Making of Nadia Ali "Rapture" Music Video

Hi, this is Nadia Ali and I'm going to take you on a behind the scenes look for the making of the Rapture music video.
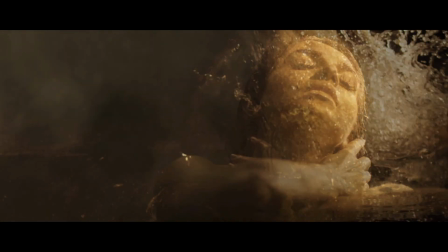Because Rapture has such a rich, successful history, we knew that we had to execute it in such a way that we would be able to honor the original piece.
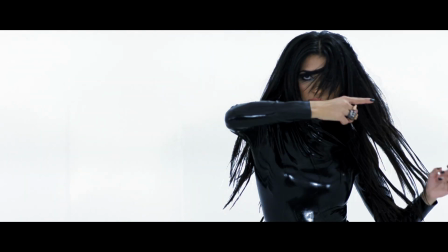0:27 A lot of the themes that you'll notice in the music video are themes of opposites or juxtapositions.
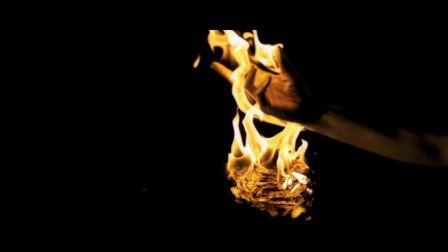0:33 So you'll see a lot of lights juxtaposed with dark. You see fire and water.
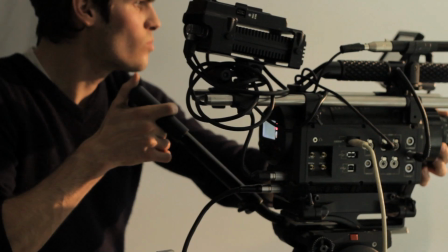0:38 So I was very insistent that each of the images should not only have an artistic merit but also hold some kind of historical value. The images that we've used are significant because they're visual representations of the thoughts and the
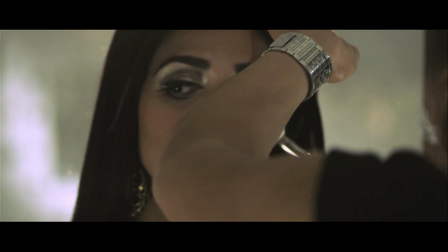0:53 feelings and the emotions that Nadia communicated to us as the crew in pre-production and really even in production. And I know that this This might be a bit of a rerun for those who paid close attention, but I'm excited to go over it and explain what each of the looks were all about. The basic idea of the club scene is that Nadia is literally looking for something.
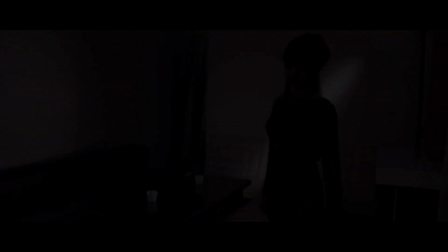1:20 The thing that Nadia is really searching within herself for is both literally and figuratively under her nose through the entirety of the video.
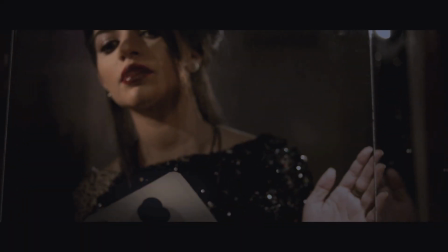1:29 I really love that dynamic arc that she travels in this because it's not really based on the hero's journey It's more of a realization and an awakening as opposed to a journey where somebody Grasps something
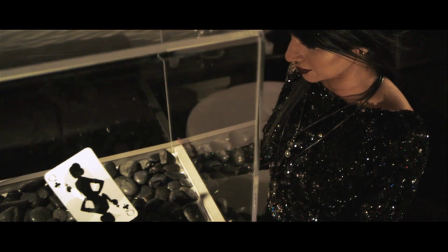1:43 that they didn't have in the first place in Nadia's case This is something that she always had
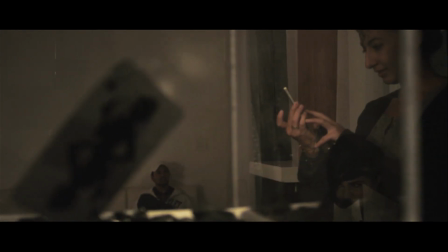1:47 and as an awakening She's just realizing that she already is the queen of clothes The mirror room was an important concept for me because I've been interested to show the heavy emphasis that's been put on an artist's image.
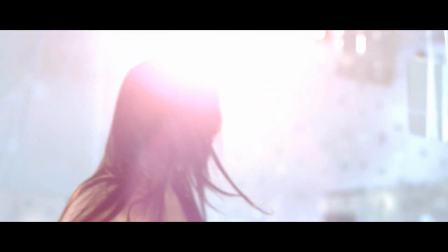2:07 While this is obviously an important part of what an artist does, the most important thing is the actual substance and that is to me the talent. That mirror room in the first scene, actually this scene right here, was also this scene. So we shot it in the same studio in Sacramento and we were able to do that really quickly because of the amount of amazing set designers that we had. I personally was able to work with the B camera and in addition to that, worked closely with Ashley Bothorp, the art director, on set construction and design. When originally drawing this room, we wanted to see Nadia from all these different angles,
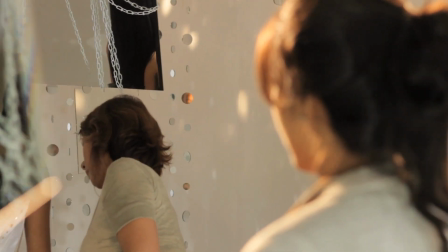2:46 and that's not really possible when you have a lot of equipment in the area as well. Basically, every time we moved the camera, we had to reposition the mirrors. I think it is really telling that the room looks so beautiful, and there's glitter and glamour,
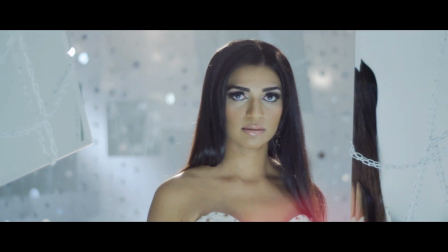3:01 and yet there's no place in the room where Nadia can escape the image of herself.
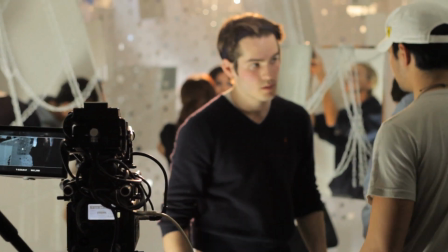3:06 This concept is completely true to life and if we haven't yet decided who we are or what our motivating factor is,
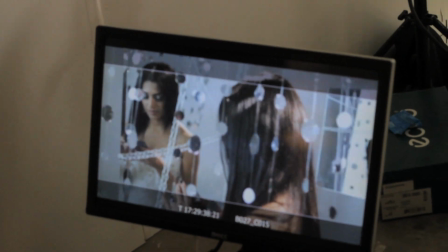3:15 this is something that can weigh heavily on an individual until it has been resolved. There's actually a really symbolic climax to the mirror environment in which Nadia basically shatters
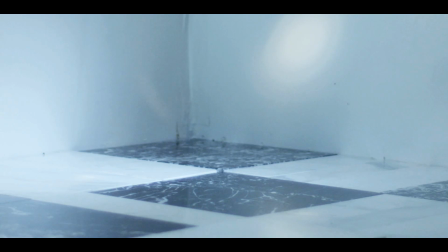3:26 the old shadowy image and that's a symbol for her releasing of the new image. What we wanted to highlight here is that the individual who is really self-aware, who knows who they are, their potential is actually limitless.
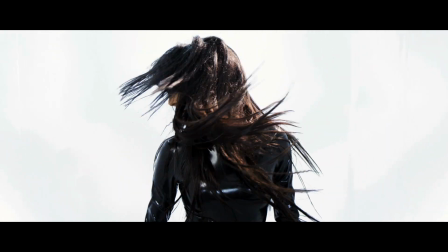3:43 The white room represents the lighter side of the music industry. Brando directed me to just be myself and have fun in front of the camera,
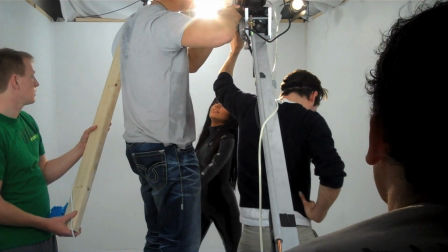3:51 so Noshin dressed me in something simple yet edgy for the dance sequence
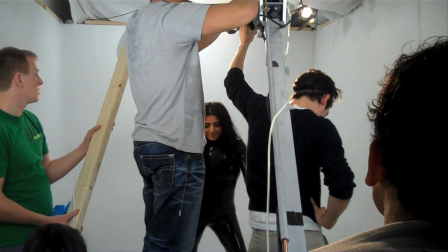3:56 and chose a black latex catsuit as a bold contrast to the white background.
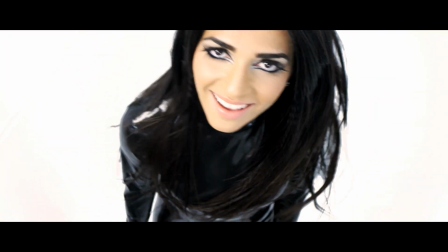4:01 I chose to re-release Rapture as part of the Queen of Clubs
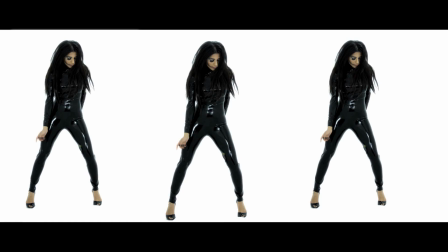4:07 trilogy which is a compilation of all of my songs that have been remixed throughout the years.
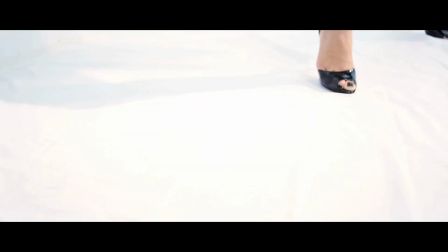4:14 I chose to shoot the video for Rapture to the Avicii remix in order to
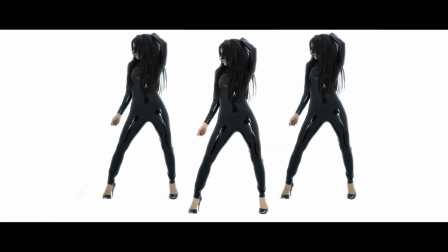4:22 introduce it to a brand new generation that might not be as familiar with the original aisle version of the song.
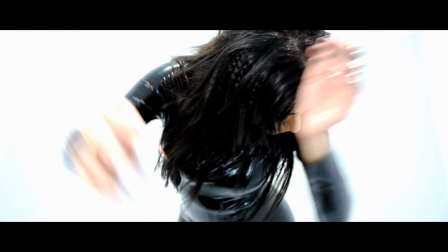4:30 The Avicii remix of Rapture has a great energy to it and is
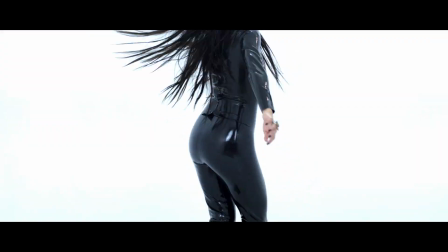4:36 really uplifting and I wanted to shoot a music video to that kind of a soundtrack.
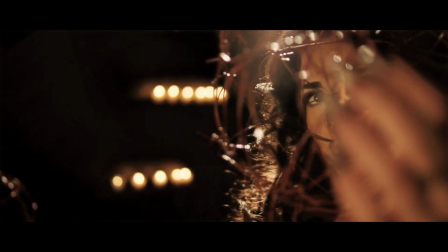4:44 The fire room is still elegant in a unique way but it is of course meant to represent a raw and a darker theme.
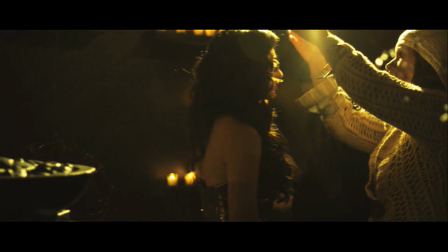4:53 In one sense this room is symbolic for how an individual can develop many types of defense mechanisms.
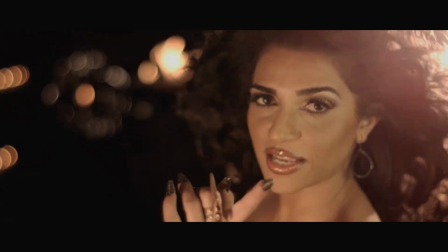5:01 In our production here we had these take shape in a form of the fire and the barbed wire. Now this scene is one of my favorites only because it was a lot of fun. The fire room let these great bokeh in the background and the Zeiss primes that we were shooting on really allowed us to get very close to her.
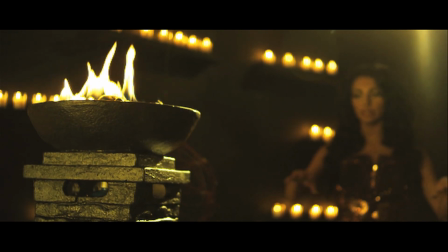5:20 We tried to use a lot of different types of fire and we achieved this through about 400 small candles.
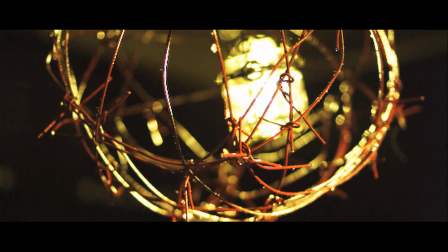5:29 We also had slow fuel burns hanging in the orbs. It added so much depth and detail to these simple scenes that you don't usually see in music videos. We had a difficult time deciding which of the amazing dresses we should use for the scene.
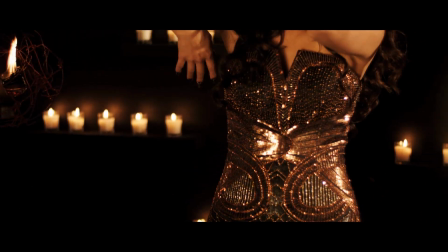5:45 We wanted something strong visually but that also lightly alluded to the idea that Nadia was wearing armor and after testing this particular dress done by Giovanni Couture with the color temperature of the light we knew we had found a winner.
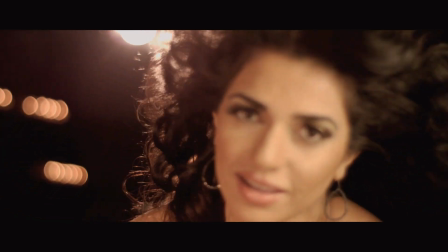6:02 The final touch was to make Nadia's hair and makeup appear completely different than in the previous environments so
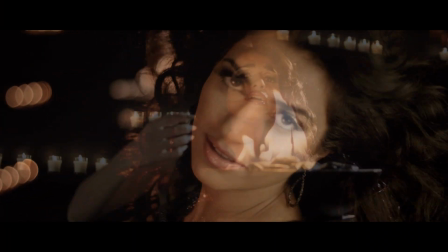6:09 we styled her hair extremely curly and accentuated more edgy or aggressive features on her face. The water room was one of the environments in which we really heavily underscored the juxtaposition of opposite elements.
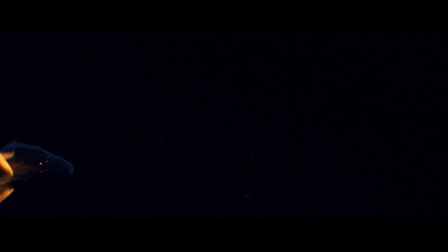6:27 So in a very literal sense, you would expect the element of water to cool and eventually extinguish a fire.
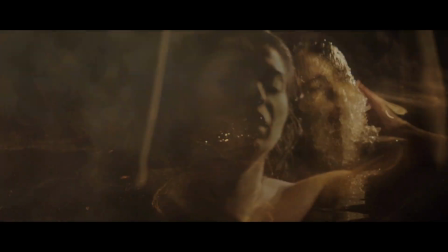6:35 However, what we wanted to show was that these opposite elements could actually coexist in the same frame that they could actually add a more visually striking tone to the frame to the production as a whole. Shooting the water scene was probably the most challenging part of the video because it was freezing
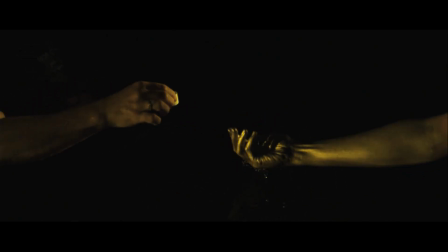6:55 cold outdoors and even though it was a heated pool the temperature outside didn't allow it to get so warm.
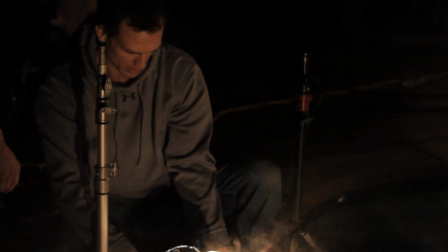7:04 Those of us who actually set up the water room people wearing wetsuits it was it was very cold and the camera crew standing around we were in parkas and jackets and she got right in there I don't know how she kept a straight face we were able to shoot at 2k at 120 frames per second in the middle of the night with this big fire on this pool and it was a lot of fun and I don't think that we would have been able to do that without the technology that we were using we got to shoot on the Mysterium X red one it was really nice for when we were shooting those really dark scenes like the fire on the water otherwise
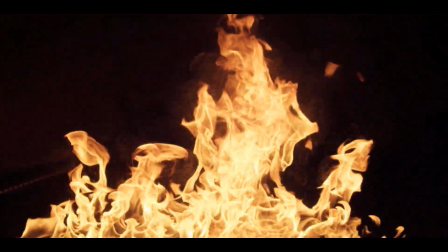7:39 we and be able to capture that look that it gave to the music video. The water scene was actually a really exciting scene because it gave us a chance to completely paint Nadia in gold.
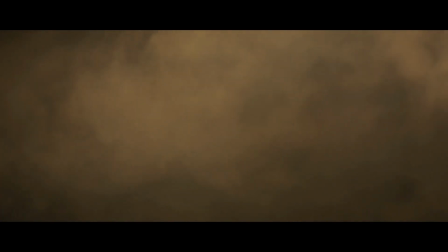7:51 I mean, we painted her face, her arms, her legs, she was completely covered in gold paint.
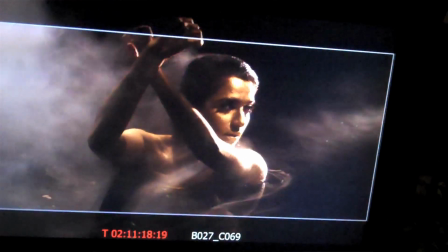7:56 Kind of the whole thing of Nadia bathing herself in this water and cleansing herself of her old image and becoming this queen of clubs.